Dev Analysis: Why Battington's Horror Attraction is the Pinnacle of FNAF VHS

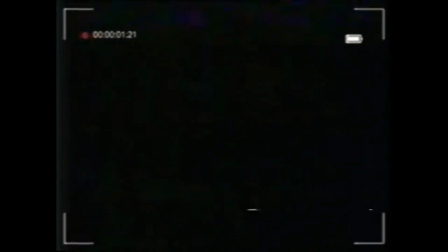FNAF VHS videos have become fairly widespread over the past several years.
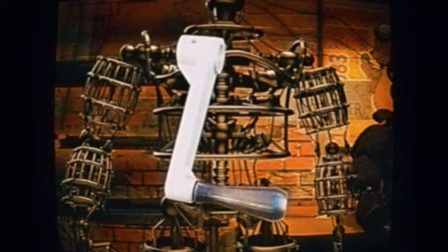We've got the Spectre tapes, a variety of found footage and training recordings, 12-man tapes, and many, many more.
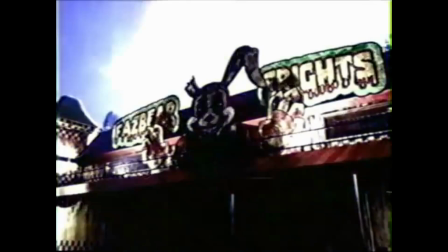Despite the vast collection of FNAF analog horror that can be found on YouTube,
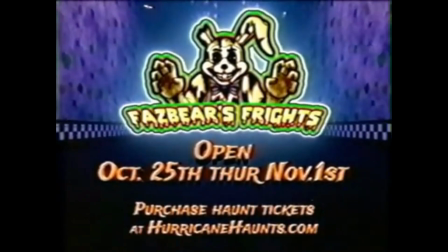there's only one series in particular that really caught my attention, and still does to this day, those being the Battington tapes.
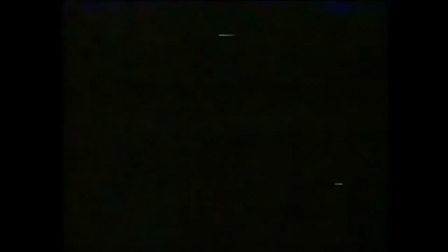Ever since I watched his remix of Squimpus McGrimpus's videos, I fell in love with his work.
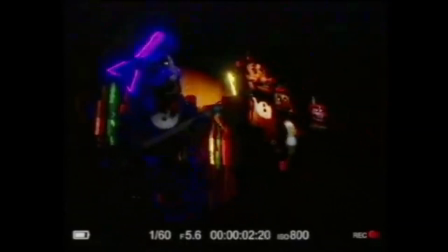Something about his vintage models for the animatronics, as well as the VHS effects and distortion, stood out to me in a way that other analog videos don't. They have a way of putting you on edge and do it so flawlessly that it feels surreal.
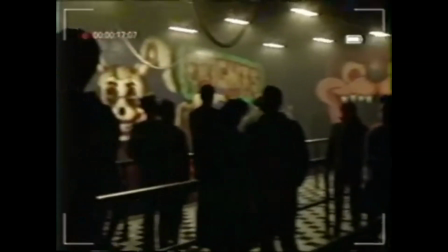Even after he moved on to an original story with his FNAF VHS, his qualities remained, and somehow got it better than before.
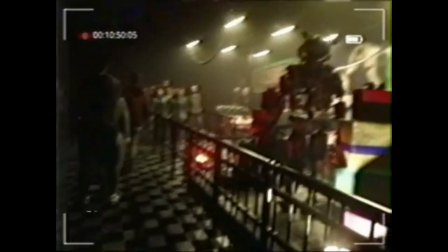While I felt that way for all of his work, I specifically want to focus on one of his biggest projects to date, the horror attraction.
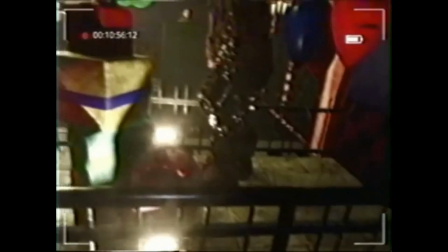In this dev analysis, I want to go over just why I enjoy this VHS out of all the others Battington has made,
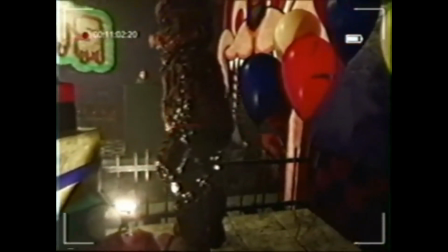explaining what elements are executed best, and why they're so effective. Though if you haven't had the chance to see this masterpiece for yourself,
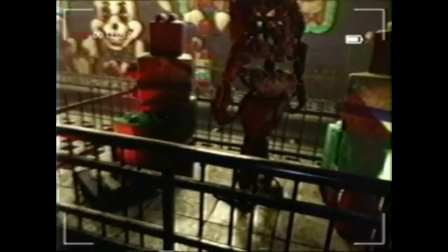I highly recommend that you watch it before seeing this video, because witnessing this analog horror for yourself is totally worth it.
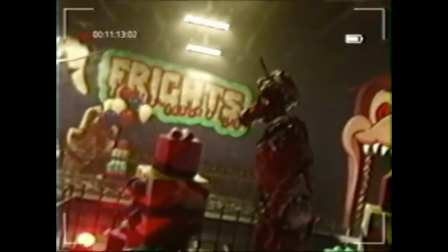I'll leave a link in the description.
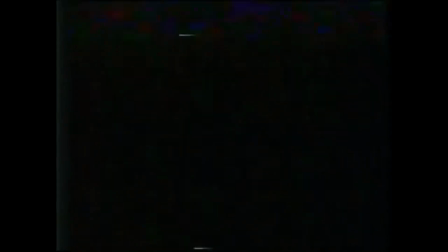With that said, strap in your seatbelts and prepare for a ride, because I'm about to show you why I think the horror attraction is the pinnacle of FNAF VHS.
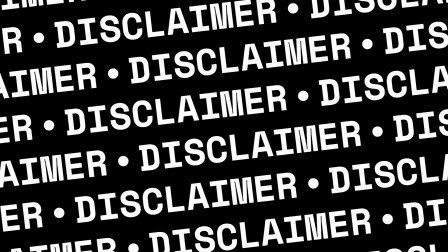A quick disclaimer before I hop in, all these views are my own beliefs and are not meant to undermine any other series out there.
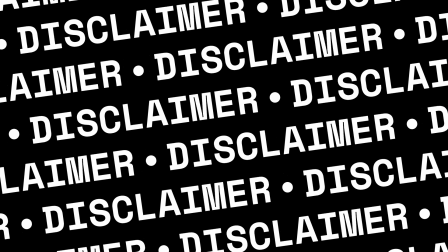If you agree with my takes, that's great. If you don't, that's okay too. But no, I'm not hating on any other FNAF VHS series because each one is special in its own way. With that, let's begin.
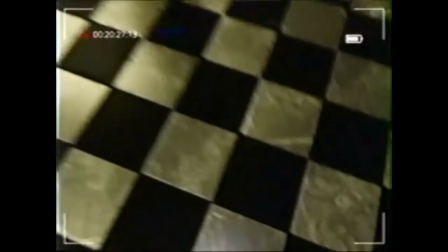First, I want to discuss the feel of the location where the story takes place, seeing as it's quite unique to anything we've seen prior.
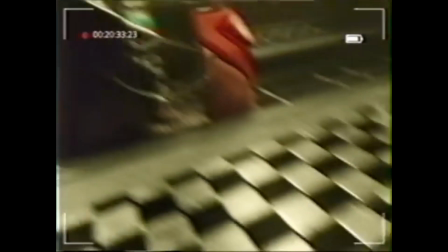Having it be a Fazbear Frights, but altered to be a dark ride attraction is an awesome take and gives it a whole different mood.
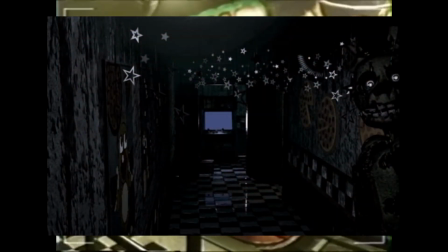Contrast to the official FNAF 3, which has more leeway for visitors to walk around. Here you're generally secluded to a car slowly taking you through Fazbear's history.
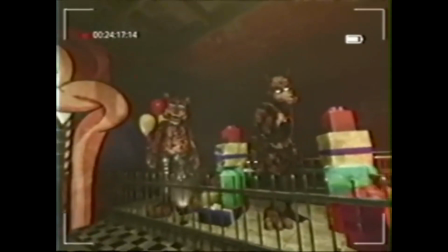And couple that with the fact that the old animatronics, as referred to in the closed captions, uses various props makes the experience much more unnerving.
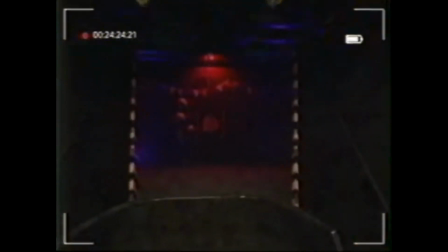Watching George go through the ride like this gives him the illusion that you're at a real attraction, and for a time it's pretty immersive.
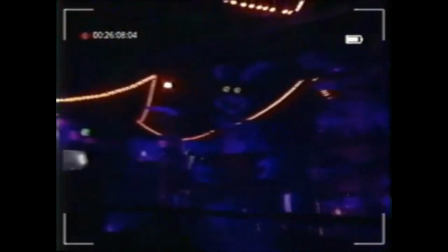However, it's when we get to the ride, pausing for what the announcer calls a code yellow, that we're taken out and remember that it's analog horror.
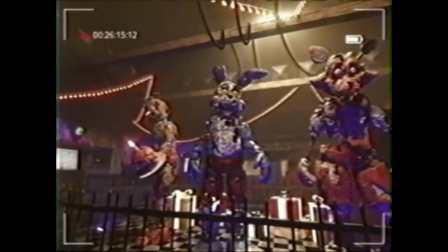The immersion is broken, and as George sits waiting in stark silence for the ride to resume, you almost think something's going to happen, especially when he zooms in on the animatronics.
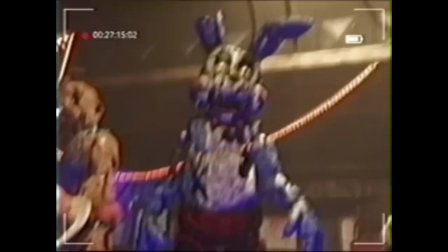But nothing ever does. Except, the segment has done its work. Even when the ride starts back up again, it's put you on edge and you eventually realize something isn't right.
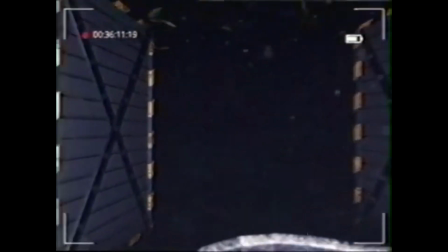This feeling is increased when George announces he never knew about a drop in the track.
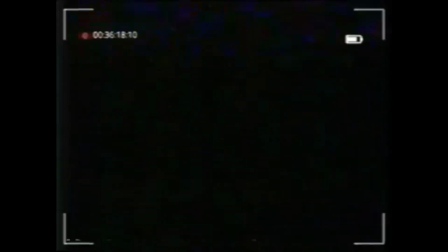Before we know it, the ride starts again, over multiple iterations as the video progresses, and each time the old animatronics act differently, starting to glitch out.
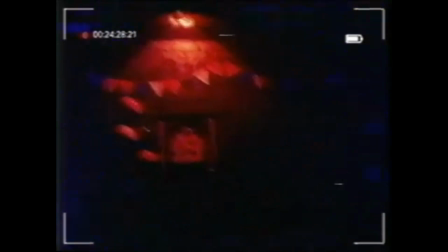What appeared to be an innocent horror experience has now turned to a real nightmare, one that George can't escape from.
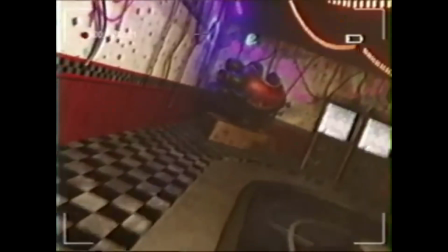The storage room and the back hallway play into this as well, being wildly out of place in the building that's meant to only house the ride.
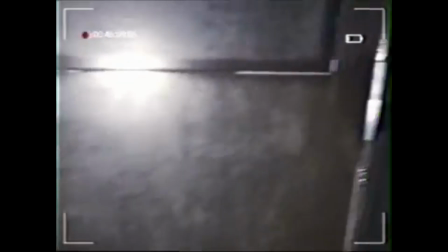It gives the sense that no one is supposed to go back there, and this becomes more pronounced when George says that the area feels cold.
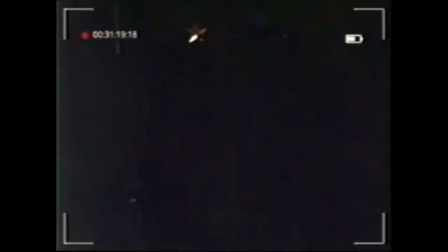It metaphorically and literally detaches the hallway from the rest of the building,
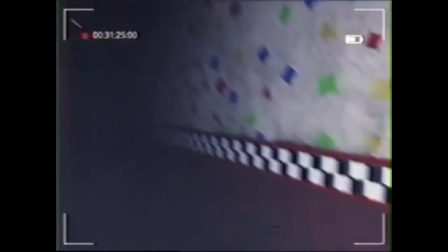since if it was meant to be in use, it will most certainly be powered by the same air ducts and heating that the other places are.
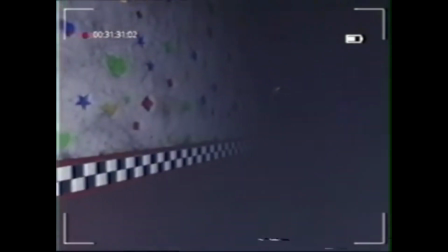The whole segment was sending chills down my spine as I waited in vain for something to pop out and try to scare him.
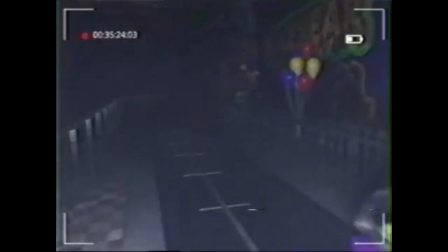Other scenes like the power turning off and Springtrap suddenly appearing at the entrance of the attraction help convey that same cold feeling of being in danger,
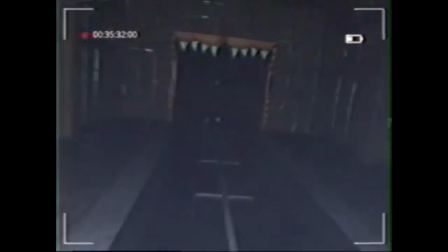that there's something coming after you, whether you see it or not. It's something that I felt when I was watching the basement level of the Driv Creation story mode.
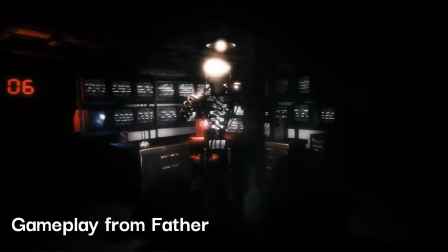Being in a place meant to make you feel unsafe is often the most effective way of creating a sense of fear that permeates through your soul, and that's something that always tends to have a big impact on me.
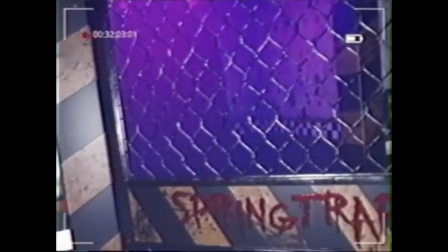And to be honest, this might have been enough to prove to myself that this is the scariest FNAF VHS out there, but trust me, I'm not close to finishing.
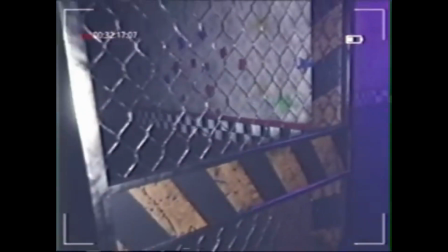Next, I have to introduce...
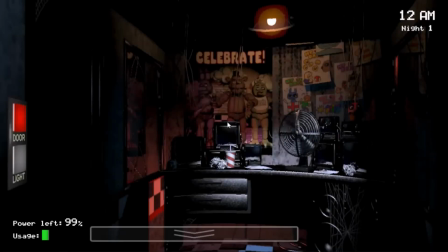No piece of horror media is complete without its sound design. It extends to FNAF as well.